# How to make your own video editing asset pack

Overlays and textures are a creative way to make a video edit more dynamic by adding another level of style and
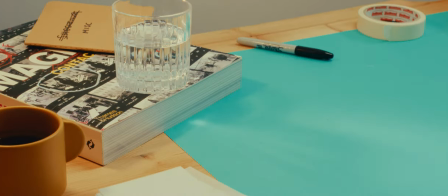[0:19]
pace and in this video I'm going to show you how you can make your own DIY pack of handmade analog assets.
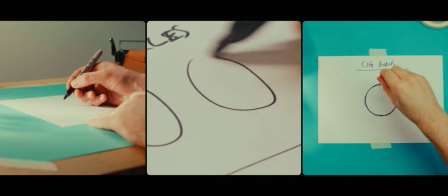[0:25]
I'll show you how to make your own set of unique PNGs from hand-drawn shapes and symbols which you can then use to develop into
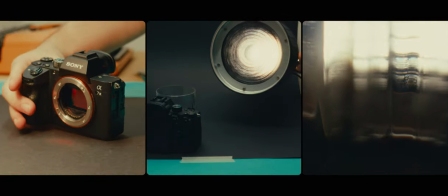[0:31]
animations for use when you're editing and at the end I'll show you a creative way to make your own film burns without shooting film.
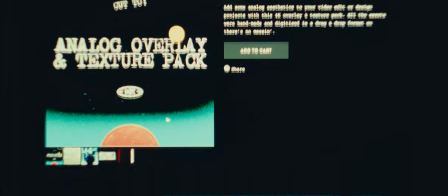[0:38]
For those that want this look but don't want to make it themselves, I've made a pack which can be bought from the Photocinematica shop which is linked in the description.
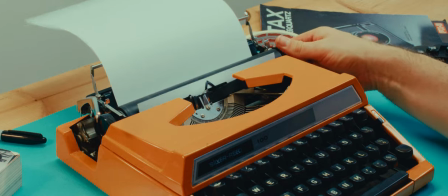[0:46]
Let us begin.
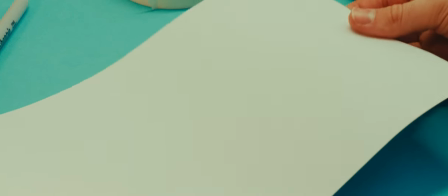[0:49]
To make the physical versions that you will then manipulate digitally you'll need some white paper and a pen of some kind.
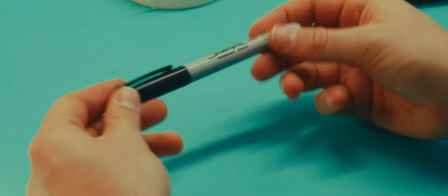[0:55]
I like to use a black sharpie but you can experiment with the type of drawing apparatus or colour you want.
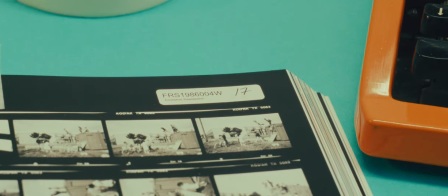[1:02]
I wanted to make some stickers like the kind photographers used to use during the selection process when looking at photos, like the examples you see here in Magnum's contact sheet book.
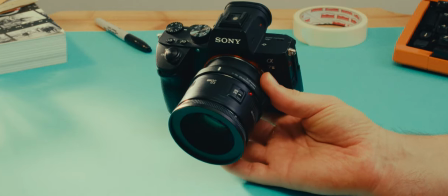[1:10]
So I bought a set of these stickers and labels. To digitise the assets I use a camera so I can get the highest quality, but you can also use a scanner or your phone.
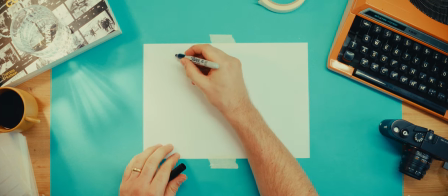[1:22]
With your pen and paper begin to draw and write the types of symbols, shapes and words that you want to make.
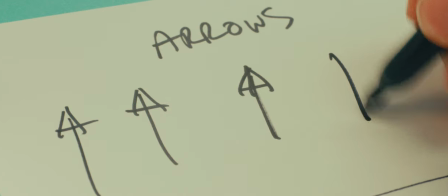[1:28]
For this demonstration I'll do some arrows, circles and frames. I like trying to make symbols that feel like they could be scribbles on screenplay or the doodles of a storyboard artist.
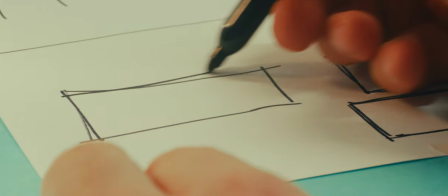[1:36]
Anything that feels like it could be part of the filmmaking or photographic process. I'll do each one four times and try to make each one slightly different.
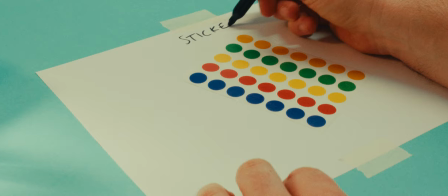[1:44]
It will also help when it comes to creating the animation. Next we have the dots.
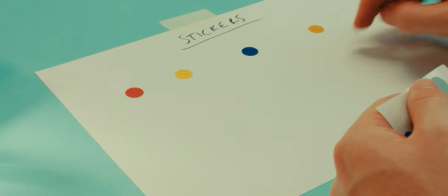[1:48]
Again I'll stick four of each on the white paper and make each one a little bit more rough than the last to give it a worn and used feel.
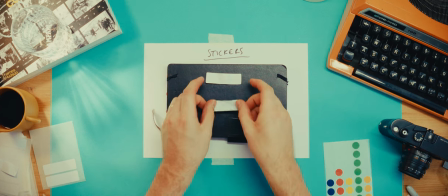[1:55]
If you're using white or a colour close to white for labels or stickers then you'll need to use a black background of some kind.
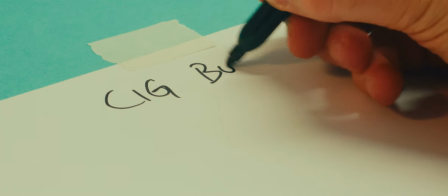[2:01]
Cigarette burns are marks used in cinema that cue the projectionist to change the reel. If you look for it you can see these little dots come into the upper right hand corner of the screen.
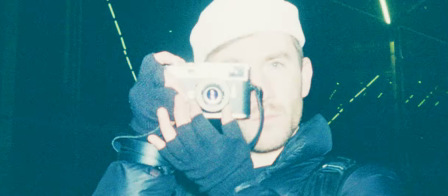[2:10]
They can be a nice addition to an edit as a snappy transition or to stylise a shot by using it as a mask.
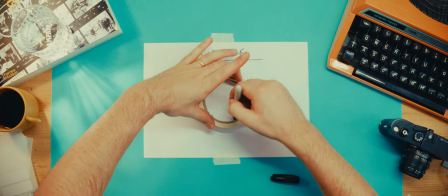[2:16]
You can make these by drawing around the inside of a roll of tape.
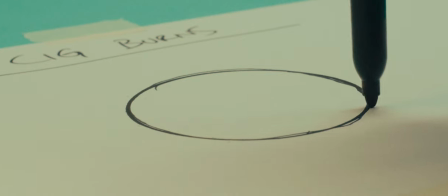[2:19]
Then take your pen by the end and draw around the same circle a number of times until you have a more arbitrary shape.
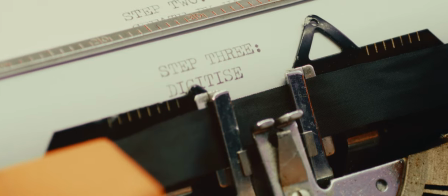[2:25]
I made three of these but you can create as many as you want. Using your camera and some good light take photos of everything you have just created.
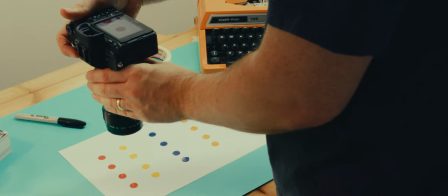[2:33]
I use a 35mm, 50mm or a 50mm macro with my Sony a7 III.
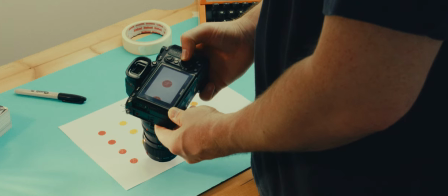[2:39]
As I said before, you can also use your phone if necessary.
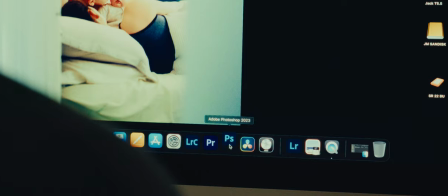[2:43]
Bring your photos into Photoshop and begin to edit, creating as much contrast in the image without losing data.
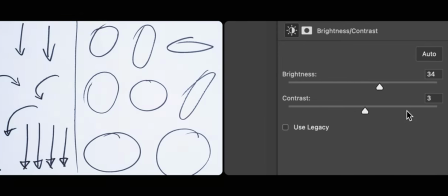[2:49]
I usually add a layer of brightness and contrast like so, maybe another if needed. Once I feel the white is the brightest white without losing info, I'll flatten the image,
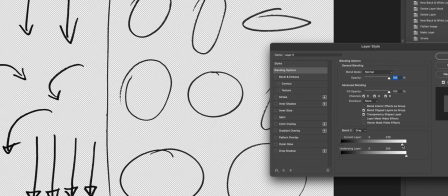[2:57]
then remove the white by double-clicking the layer and at the bottom slide the white side as far to the left as you can without your image falling apart until you're left with just your drawing.
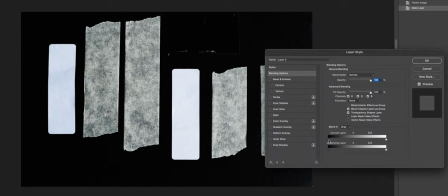[3:06]
This is the same for stickers but if you used a black background then you'll need to remove the black by sliding it from the left.
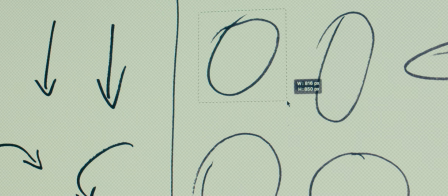[3:13]
Then cut out the individual elements using the selection tool and right click the selection and click layer via cut.
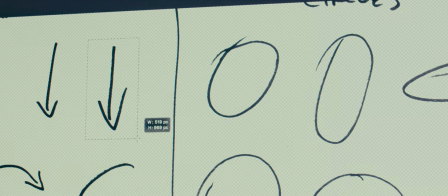[3:20]
Repeat this for all of your assets.
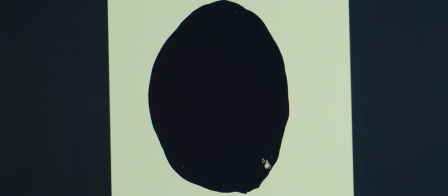[3:22]
With the cigarette burns once you've cut it out you'll then need to fill it with black using the paint bucket tool and erase any stray lines you don't want.
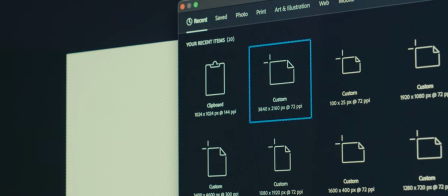[3:30]
For consistency, I want all of my elements to be a similar size, so I created a 4K 16 by 9 Photoshop file and dragged all of my elements in there.
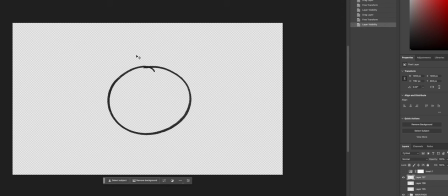[3:38]
I then resized and aligned each one so that when I bring them into editing, I'm not spending too much time resizing.
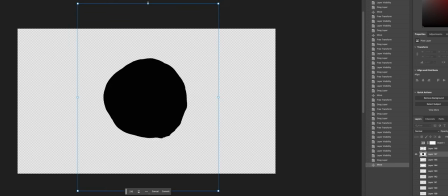[3:44]
It also helps if you plan on making animations from the PNGs.
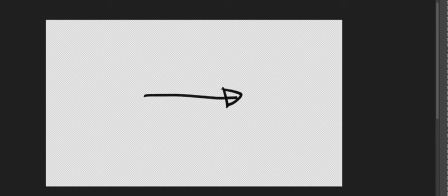[3:48]
I then add an invert layer to the top of my layer stack so the PNGs are now white, except for the cigarette burns and stickers, and then save each element to a dedicated folder. So you now have a set of your own handmade assets that you can use in your editing projects.
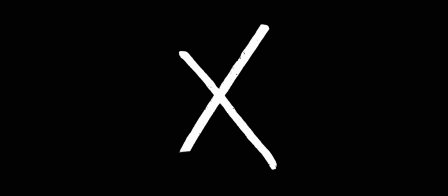[4:02]
The next step, if you wish, is to animate them. I'll show you some simple ways of doing it within Premiere for those that don't have After Effects.
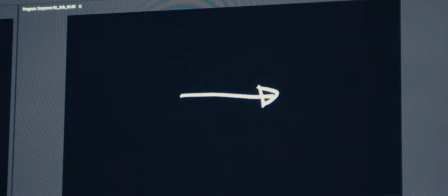[4:10]
To create some movement, add all four of the different versions of the specific asset into the timeline, making each one one to two frames long. Copy and paste this a couple of times so you have a short clip of moving elements.